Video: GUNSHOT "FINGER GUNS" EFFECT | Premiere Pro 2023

what's up youtube today i'm going to teach you guys how to create the muzzle flash gunshot effect this effect is honestly super easy
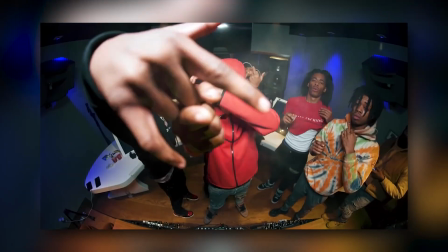4s
i see it used in a lot of different videos specifically i see it used in the new york drill style of videos this video is going to be sponsored by my editing packs you guys porting me through my packs is what allows me to keep going i just want to thank you guys so much i'll have a link to those in the description below but yeah let's hop straight into it right here in premiere for i just got a clip from the
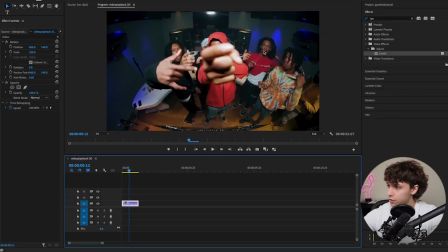17s
get back video where he waves his hand around and we're gonna go ahead and turn this into the finger gun effect all you're gonna need is to go
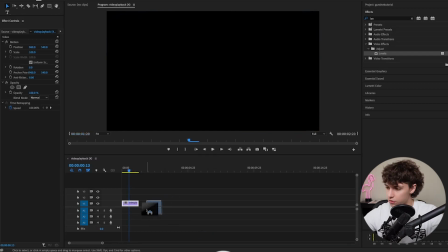22s
ahead and download a muzzle flash so i've just got this muzzle flash from youtube i just dragged in and i'll have a link to this in the description below if you guys want to use as yourself but basically what it is is just a muzzle flag what we're going to go ahead and do is just click on it go to the effect controls and set the blend mode to screen that way it kind of overlays on top
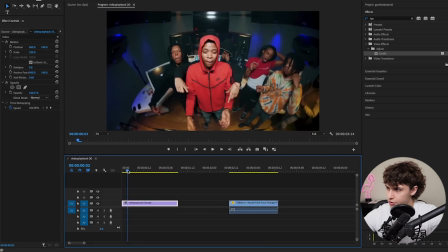36s
of our clip like that next i'm just going to move this out of the way for now we're going to go ahead and mark every time we want it to shoot so i want to shoot like maybe right here i'm going to go ahead and hit m on my keyboard and that's going
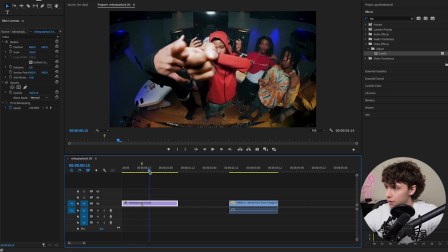45s
to make a marker on our sequence i'm just going to scrub through and i might want to shoot again here so i'll hit m and then as i'm
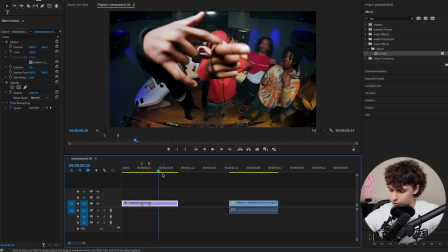50s
scrubbing through i might want to shoot again right here so i'm just going to go ahead and hit m again now i'm just going to
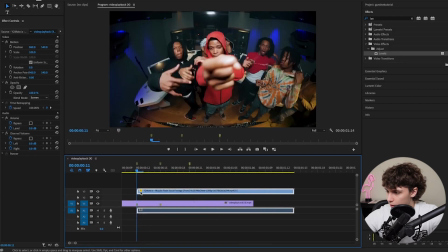55s
go ahead and place my muzzle flash right where i want it to happen and i'm gonna go ahead and trim the beginning so that way the first frame of the muzzle
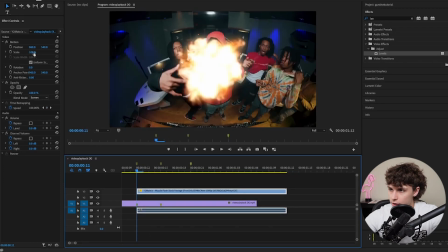60s
flash is right where it explodes next i'm just gonna go ahead and animate the position and scale so that it lines up
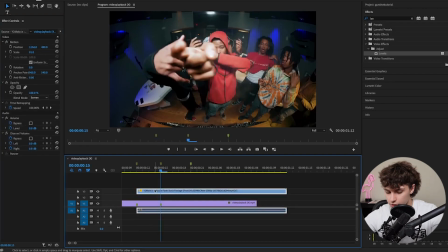66s
with his finger right there looks good i might scale it down a little bit then i'm just gonna go ahead and hold option and drag up and make
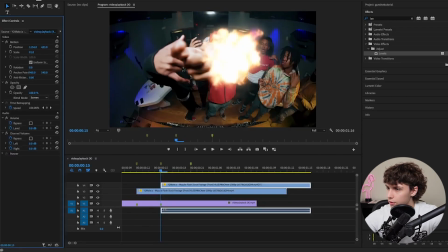72s
a duplicate copy on the second marker i'm just gonna go ahead and move it over to where his finger is hold option drag up go
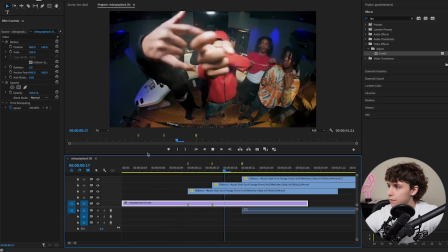78s
to the third marker and adjust the muzzle flash playing that back you can see we already have that super sick effect where he's
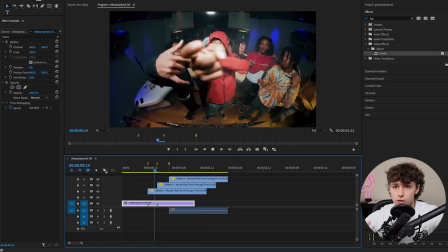83s
shooting at the camera i think it just looks super cool it literally took us like one minute obviously you guys can make this a little bit nicer and add some
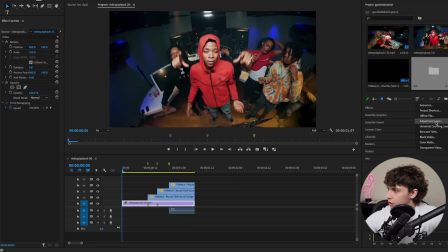89s
extra sauce i'm gonna teach you guys how to do that now create a new adjustment layer just gonna drag this adjustment layer over all of these layers now going to my effects i'm gonna go ahead and grab levels and drag that on my adjustment layer right i'm gonna go to where the first
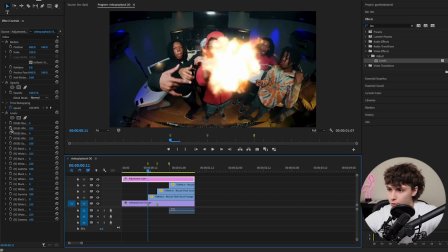99s
shot is i'm gonna go ahead and keyframe the rgb white value actually gonna go one frame back and keyframe that value and go one frame forward i'm just gonna turn this down a little bit and as you can see it just makes it a little bit brighter i'm gonna go all the way
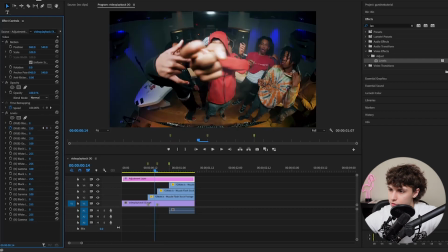110s
to where the next clip is i'm gonna go one before and set this back to 255 and where it explodes i'm going to turn it down a little bit then
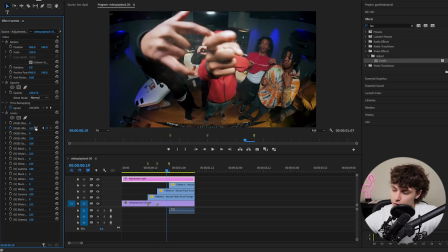117s
go over to where the next shot is one before set it to 255 and turn it up a little bit and then let
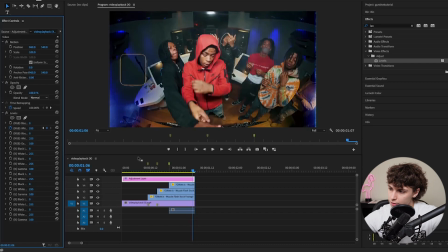124s
it fade out and i'm going to set it back to 255 at the end now playing that back into we just have a little bit of flash with
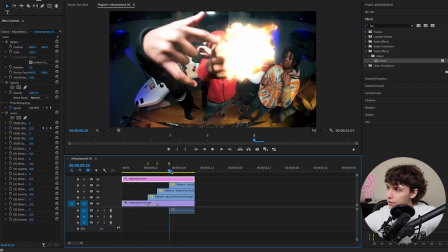129s
the muzzle flash and it really just brightens up the whole scene when it does explode and i think it really just adds a little bit
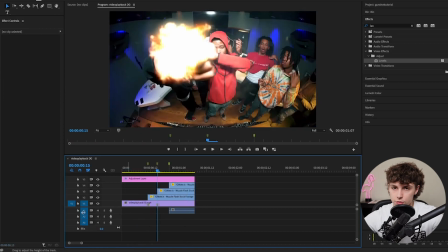134s
of realism to this effect it looks super sick finally what we can do is add some shakes and i think i'm going to add some subtle shakes
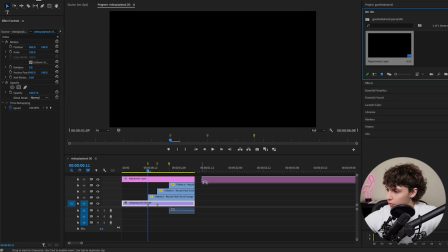139s
what i'm going to do is just drag an adjustment layer on top of all these again I'm just gonna go right where it explodes gonna go
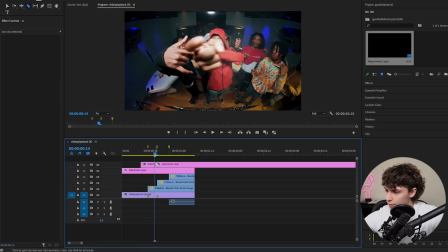144s
one two three frames back and then one two three frames forward and make a six frame long adjustment layer copy this adjustment layer and make
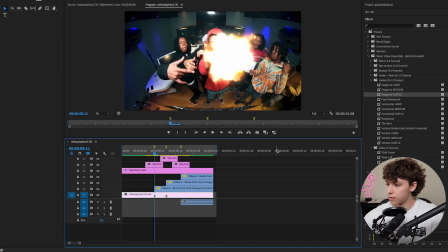151s
adjustment layers on top of all three of these different flashes then on all three of these adjustment layers I'm just gonna throw different shakes on from the essentials
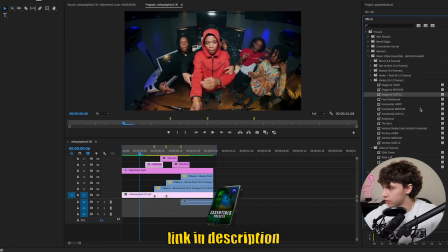157s
pack so on the first one I'll throw a diagonal subtle on the second one I'm gonna throw the horizontal subtle on the third one I'm gonna
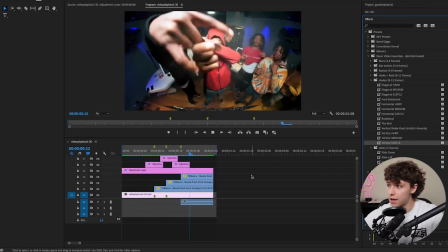163s
throw the vertical subtle now playing that back you can see you just really add some energy to the effect and ties together this finger gun effect you guys want to check out the music video essentials i have a link to them in the description below hope you guys found this video helpful follow me on instagram join the discord see you guys in the next one later